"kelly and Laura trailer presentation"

The sound used in the trailer for 30 Days of Night is very stereotypical of the horror genre, Since music is mainly a string instrument, which creates an eerie atmosphere.
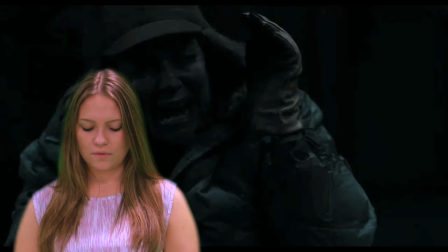The music overlay is a popular piece by note, which is mostly piano, but the piano.
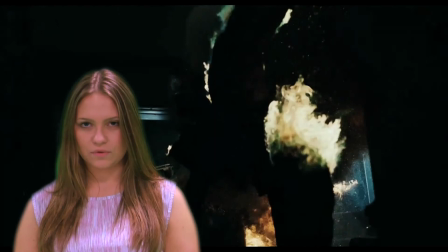This is played towards the end so that the feeling of desperation and fear is conveyed. Other sound effects that are used are dygetics, for example they have heavy breathing. This again has helped to create the creepy atmosphere for the audience. What to expect when you're expecting is a comedy. One way in which you can tell the film is of this genre is down to the colours and typography used.
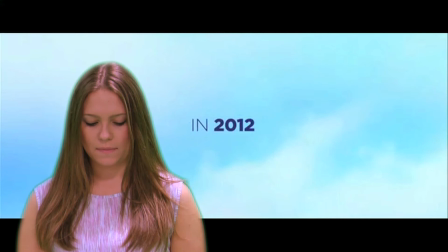Since the opening shot shows blue clouds which straight away makes the audience feel safe and happy.
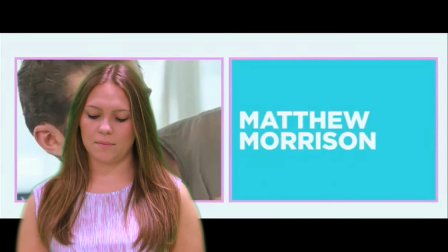Also the typography is bold and stands out in a blue colour and has pink borders. These colours are conventional of the comedy genre as they are fun and cheerful. The stars of What to expect when you're expecting are highlighted lots in the film and the trailer seems to be trying to show as many shots
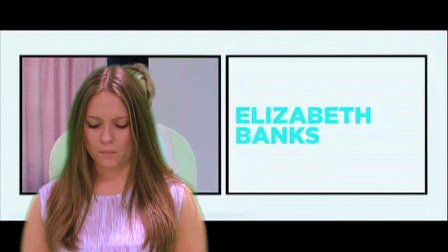of the different styles as possible towards the end of the trailer the names of the main style are shown one by one with the image of the actor next to them this is done since one of the biggest drawing points we're going to see this film is that there are a whole host of names in which definitely will attract a mass audience the trailer for what to expect when are expecting does not give much away when it comes to the overall plot of the film. It gives the audience a general understanding that the film has lots of different characters who are all expecting a child in one way or another, and that all the different characters' lives are intertwined into one another's.
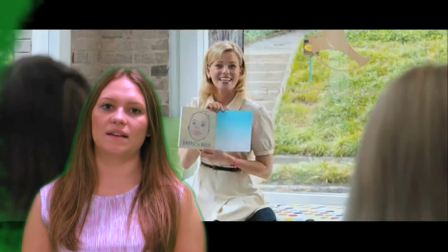In the trailer, we meet a variety of different characters, from Elizabeth Banks to Cameron Diaz. I would say that Elizabeth Banks' character is one of the main stars, as we see her appear in a number of different scenes.
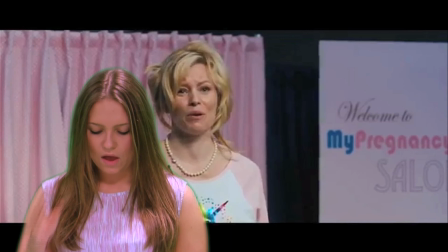Her character's storyline seems to be that she is an author writing about the stress and misery of pregnancy. I think that Elizabeth Banks' character has shown so much, since she is a character that women who are the target margins of this film can really relate to.
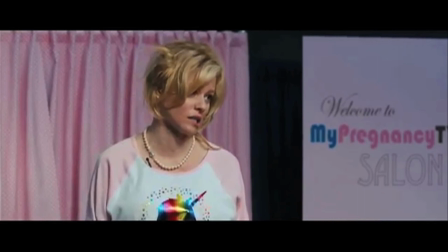For example, when she says, Well, I'm calling it. Pregnancy sucks.
It is this comical piece of dialogue that will get the audience laughing and make them want to go and see the film. Another scene that does this is with the dads who are called the do.
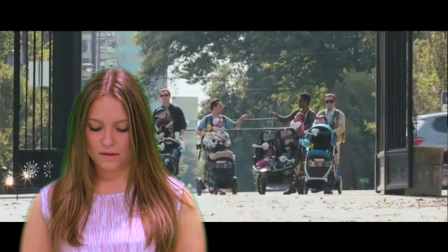I think this is a significant scene since the film is mainly a film that women would want to watch. But this scene could attract men to go and watch it as all the dads are talking about the bad parenting they've done. I found my babies from an employer, one saying. This again is a scene that will get laughs and attract people to go and watch it. The editing shots that are used in the trailer for what to expect when you're expecting are very different from the two horror trailers. As it is a trailer for comedy, therefore does not need to have quick cuts for drama and suspense.
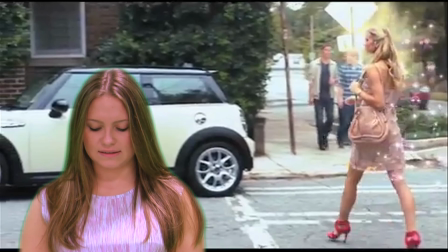We automatically can tell that the trailer is comedy by just looking for lighting in all the scenes. as they are bright and all the scenes are set in a daytime,
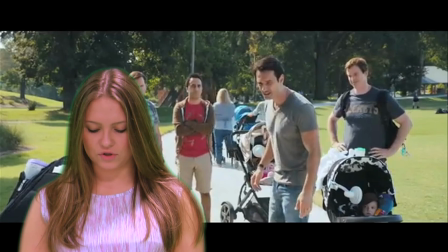creating a safe, warm and happy atmosphere for both the characters and the audience. The main type of camera shot that's to use are mid-shots.
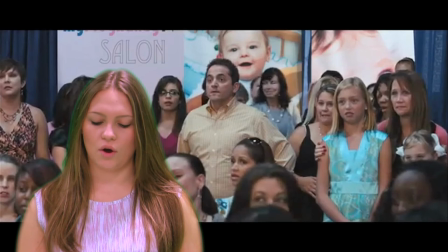I think this allows the audience to see what is happening in the whole scene, and as it is not a horror,
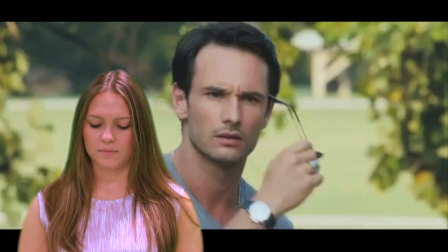it would not be conventional for them to put lots of close-ups as they are not trying to build up suspense.
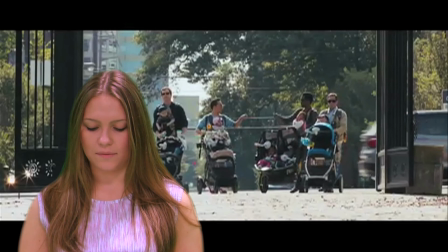One type of editing that is used is slow motion. It is used when showing a group of dads walking through the park together.
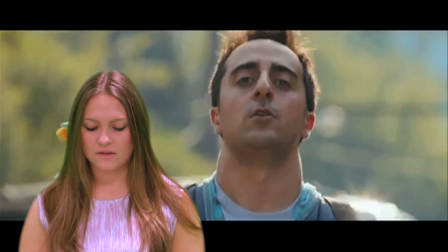The slow motion that has been used creates a comical scene that uses long shots of them coming into the park. And by using the slow motion it makes them look cool when the audience all know that they're not. The sound used in the trailer, What to Expect When You're Expecting, is stereotypical of a comedy trailer. It has quite a lot of dialogue between the characters and has music overlay. The trailer used three different songs as music overlay.